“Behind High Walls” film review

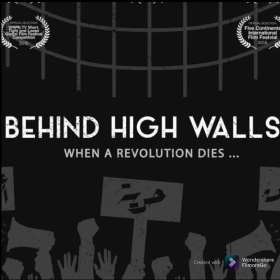Today I'm going to be reviewing the film Behind High Walls, which is a short film produced by students at the American University in Cairo under the supervision of Professor Tanya Kamaluddin.
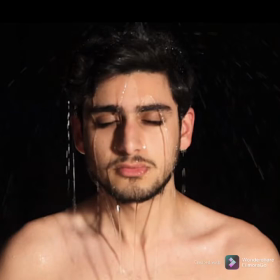The short film is narrated by our protagonist, Karim, who we find out is actually dead. He recalls past events that took place in his life, such as him partaking in the 2011 revolution, being involved in drugs, and having a falling out with his lover. The main theme is the ambition of the Arab youth in such a critical time in Egyptian history.
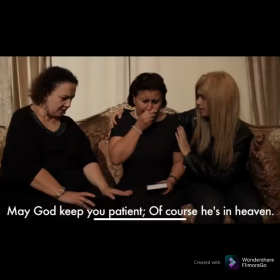The film alternates between the protagonist's narration and then the funeral held for him and how his family members and friends are dealing with his death.
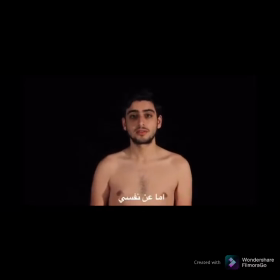The film starts out with a very unusual and mysterious situation, which is the dead protagonist talking to the audience and bluntly stating that he is dead.
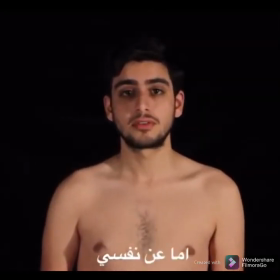As for myself, I'm dead.
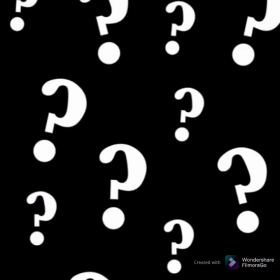This was a really efficient way to start the film because it grabs the attention of the audience and stimulates their curiosity. It raises the question of why this protagonist is dead and what does he have to tell us.
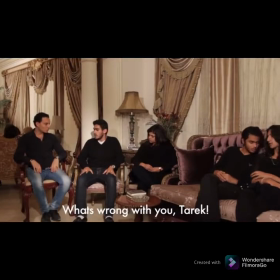The ambiguity is then sustained throughout the whole film as the audience never really finds out why the protagonist died.
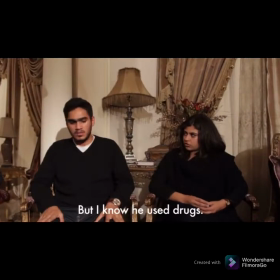We hear theories from friends of him committing suicide after the revolution, and then other stories claiming he overdosed on drugs. The air of mystery in the film is a point of strength as it keeps the audience strongly invested in it.
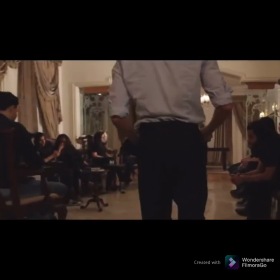The camera is used in a very interesting way throughout the film. Twice, we see what is known as a tracking shot.
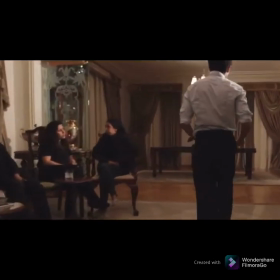This is where a camera is following a moving subject.
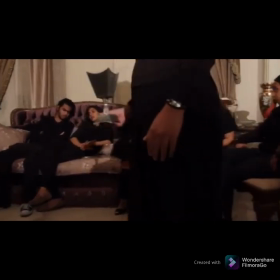Through this camera movement, we are able to walk through the funeral setting with the moving subject, getting an overall idea of the environment in a very engaging manner.
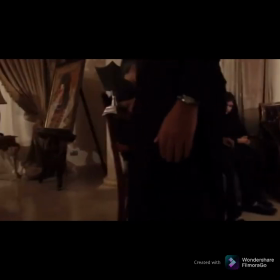This is a really seamless way for the audience to get to know the setting, and I think it worked well in this movie.
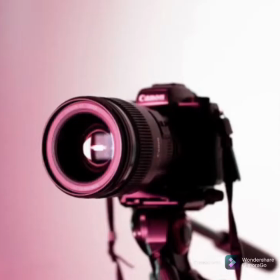In terms of shots, the movie is mainly composed of medium to close-up shots. What I realized the film was lacking is an establishing shot. It would have been nice if that were included at the very start, for example showing old Egyptian apartments and streets.
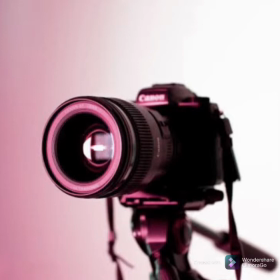This would have allowed the audience to get a better sense of the broader environment instead of immediately starting with a shot inside the apartment. Here is an example of a shot that could have been included.
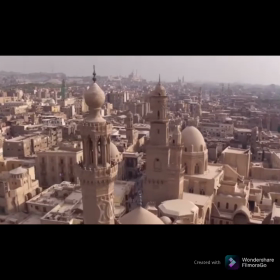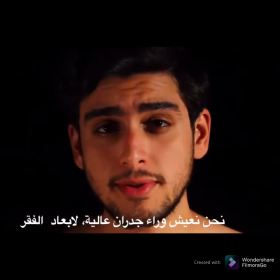When the protagonist was narrating his story, a lot of close-up shots were used, and I think that was well selected.
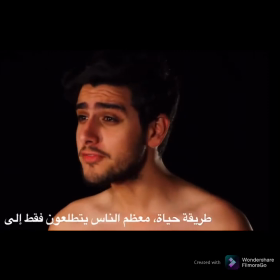The close-up shots added to the intensity of his narration and also really brought the focus to his face and the emotional expressions he presented.
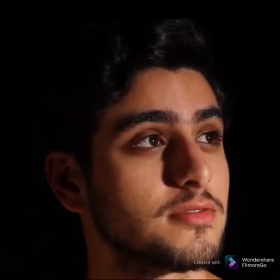For example, in this shot, we see through the close-up that the protagonist is lost in thought, contemplating the choices he has made. If this were presented through a full shot, we would not have easily got the same impression or gathered the same information. This really highlights how different camera shots are crucial in different situations.
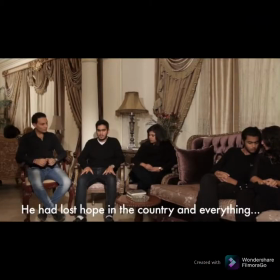Another example is where a master shot is used to show the different relations between the characters in the scene. We can see that the three friends are sitting next to each other at the funeral, and then two other people are sitting further away on the couch engaging in their own conversation.
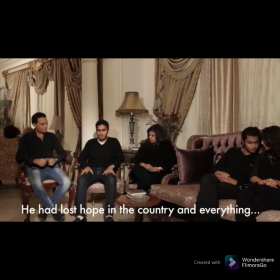Through the camera alone, without hearing the dialogue, we can tell that those three individuals are friends.
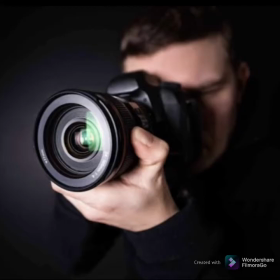Lastly, other than the shots, the angle of the camera was sometimes intentionally altered to portray different messages.
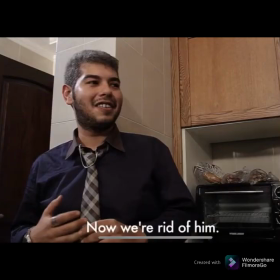In this example here, it shows a low-angle shot. This shot generally portrays power and dominance, and this very much suits the character in the frame, who gives off a very cocky attitude and even goes on to badmouth the dead protagonist at his own funeral.
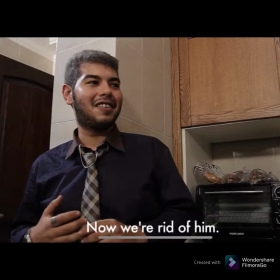The authority this character thinks he has to do such a thing is translated through the low angle of the camera.
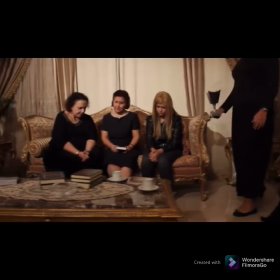Throughout the film, in specific parts, there was very eerie music playing in the background,
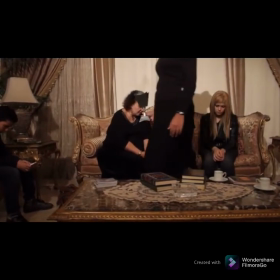which really planted this feeling of discomfort and unease within the audience. In a way, the music gives the audience a glimpse of the emotions running through the characters, which I think is very important and helps the audience to empathize with the characters.
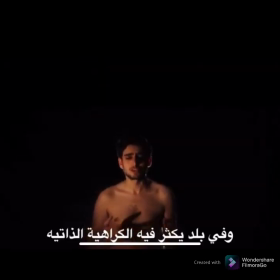Also, in specific parts when the protagonist was talking, his voice would echo. This makes it seem as if the protagonist is a figment of our imagination, because after all, it is unrealistic for a dead person to relay their life story.